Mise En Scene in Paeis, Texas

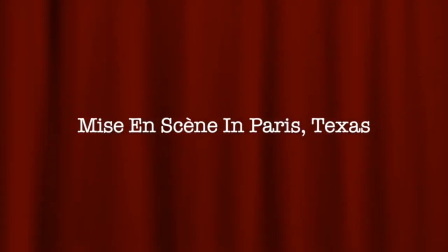[0:00]
Hello. In this video, I'll be talking to you about Mise En Scene in the 1984 film Paris, Texas.
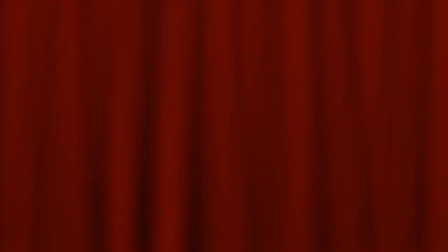[0:06]
But before we get into that, let's first talk about the actual term Mise En Scene.
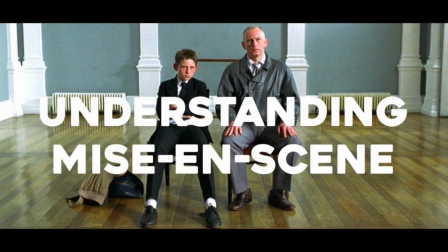[0:11]
The term Mise En Scene comes from the French language and, according to the textbook, Looking at Movies, An Introduction to Film,
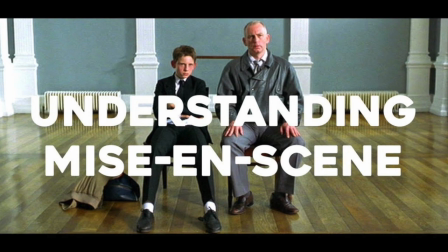[0:18]
literally means the composition or staging of all the elements within the frame,
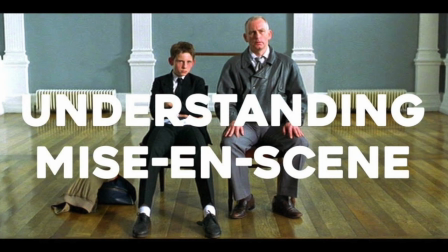[0:24]
including setting, costumes and makeup, actors, lighting, and figure movement.
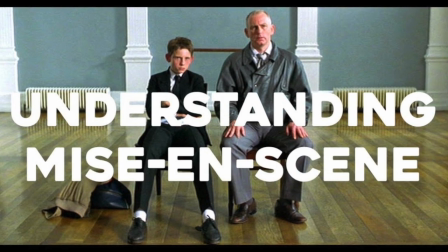[0:29]
The term refers to the overall look and feel of a movie, the sum of everything the audience sees, hears, and experiences.
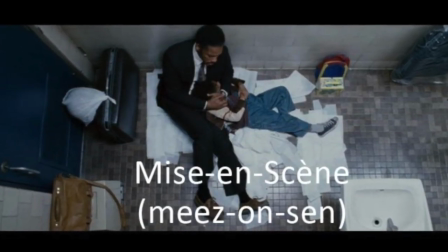[0:38]
LightsFilmSchool.com explains mise en scène by simply saying, mise en scène refers to what we see on screen in a film.
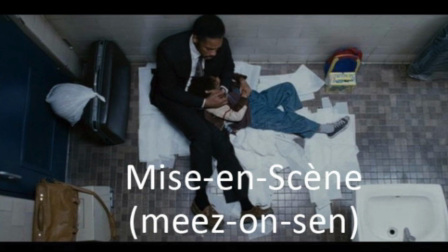[0:45]
It's the film's visuals, meaning all of the elements that appear on camera and their arrangement.
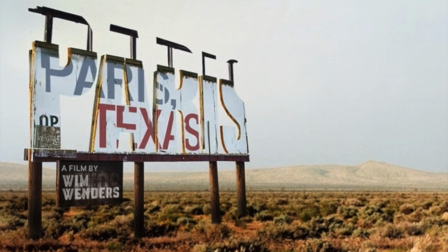[0:51]
Now, to find a good example of mise en scène, we can look at the film Paris, Texas, directed by Wim Wenders.
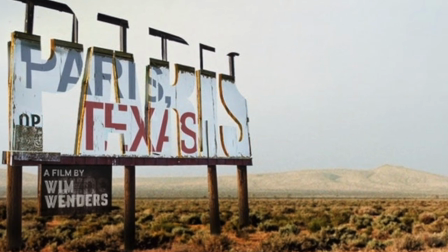[0:58]
Now, within this film, it is clear that so much thought and consideration was put into the color scheme throughout the movie. This quote from the MetropolisTimes.com says, "The color scheme introduced in the beginning of the film is magnificent. It uses the harsh browns and blues as Lawrence of Arabia, but adds a bold red to give it a surreal, almost pop look. The palette is bold enough to call our conscious attention to it.
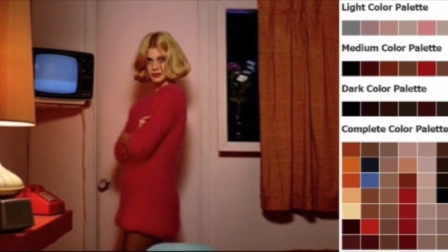[1:23]
The reds tend to dominate the scenes throughout the beginning of this film, telling us how Travis, the main character, is still emotionally wandering throughout the desert.
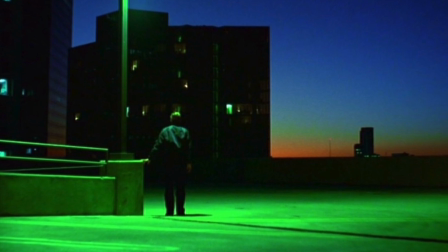[1:32]
Now, when the scenes shift to a shade of blue or green, is when Travis is showing genuine concern or love for his family or son.
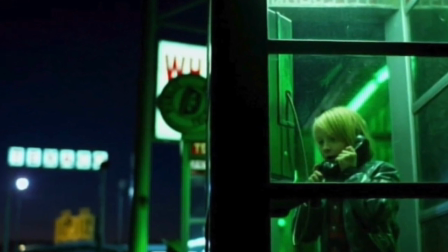[1:40]
For example, here he is having his son call home so his aunt and uncle don't worry.
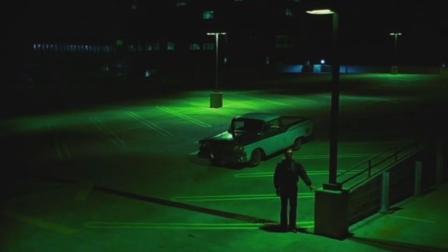[1:45]
The film ends the way it began, with Travis alone.
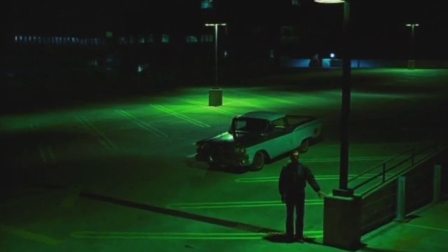[1:48]
By this time, the scene is completely blue and green as Travis leaves, doing what he thinks is best for those he loves.
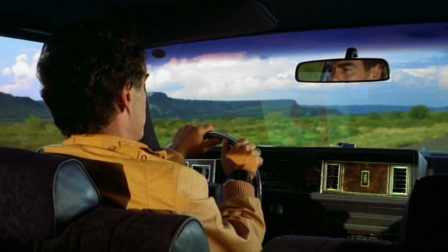[1:55]
Next to color is the skill in which certain shots are set up.
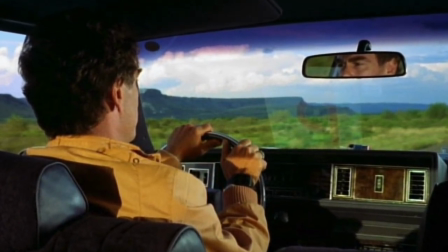[1:59]
A great example is the scene in which Travis and his brother, Walt, are driving after Walt picked up Travis from the desert.
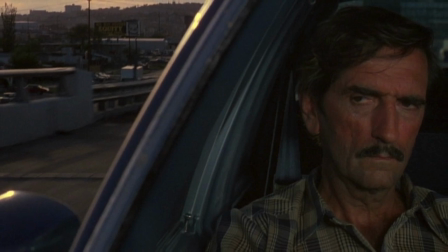[2:06]
While it's obvious there is tension as Travis is sitting in the back seat, away from his brother in the front of the car,
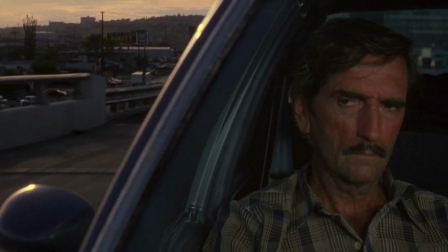[2:12]
the director makes it even more evident by having open space in each shot, making the tension subconsciously obvious to the viewer.
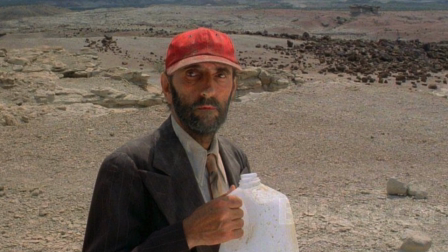[2:20]
Wim Wenders uses his shots strategically in this way many times, such as when Travis is wandering through the desert,
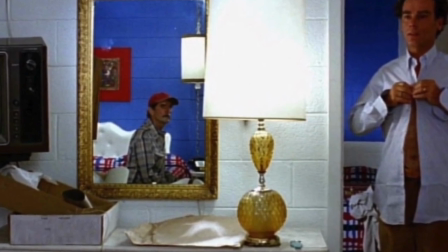[2:27]
when they are sitting in the motel room, or when Travis and his wife are in the room at the peep show.
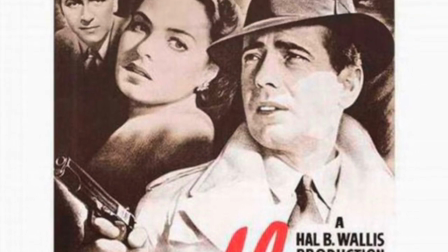[2:33]
Another film that is to be praised for its use of mise en scène is Casablanca.
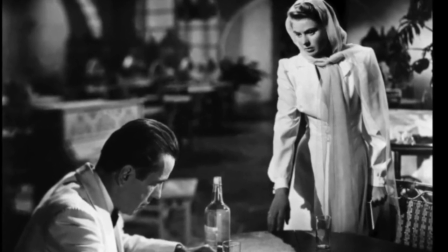[2:37]
The director, Michael Curtis, sets up his shots to highlight a certain character's problems, and whether that problem is solved.
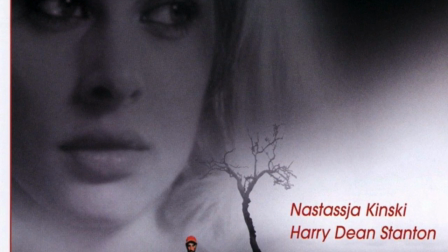[2:46]
Paris, Texas is a beautifully done film that illustrates a father's unusual struggles through specific colors and scene design,
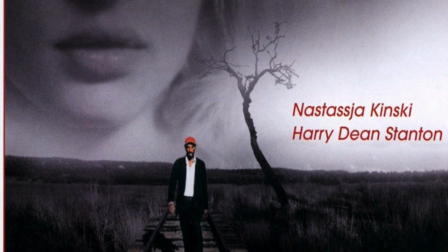[2:53]
and nicely captures the power of mise en scène.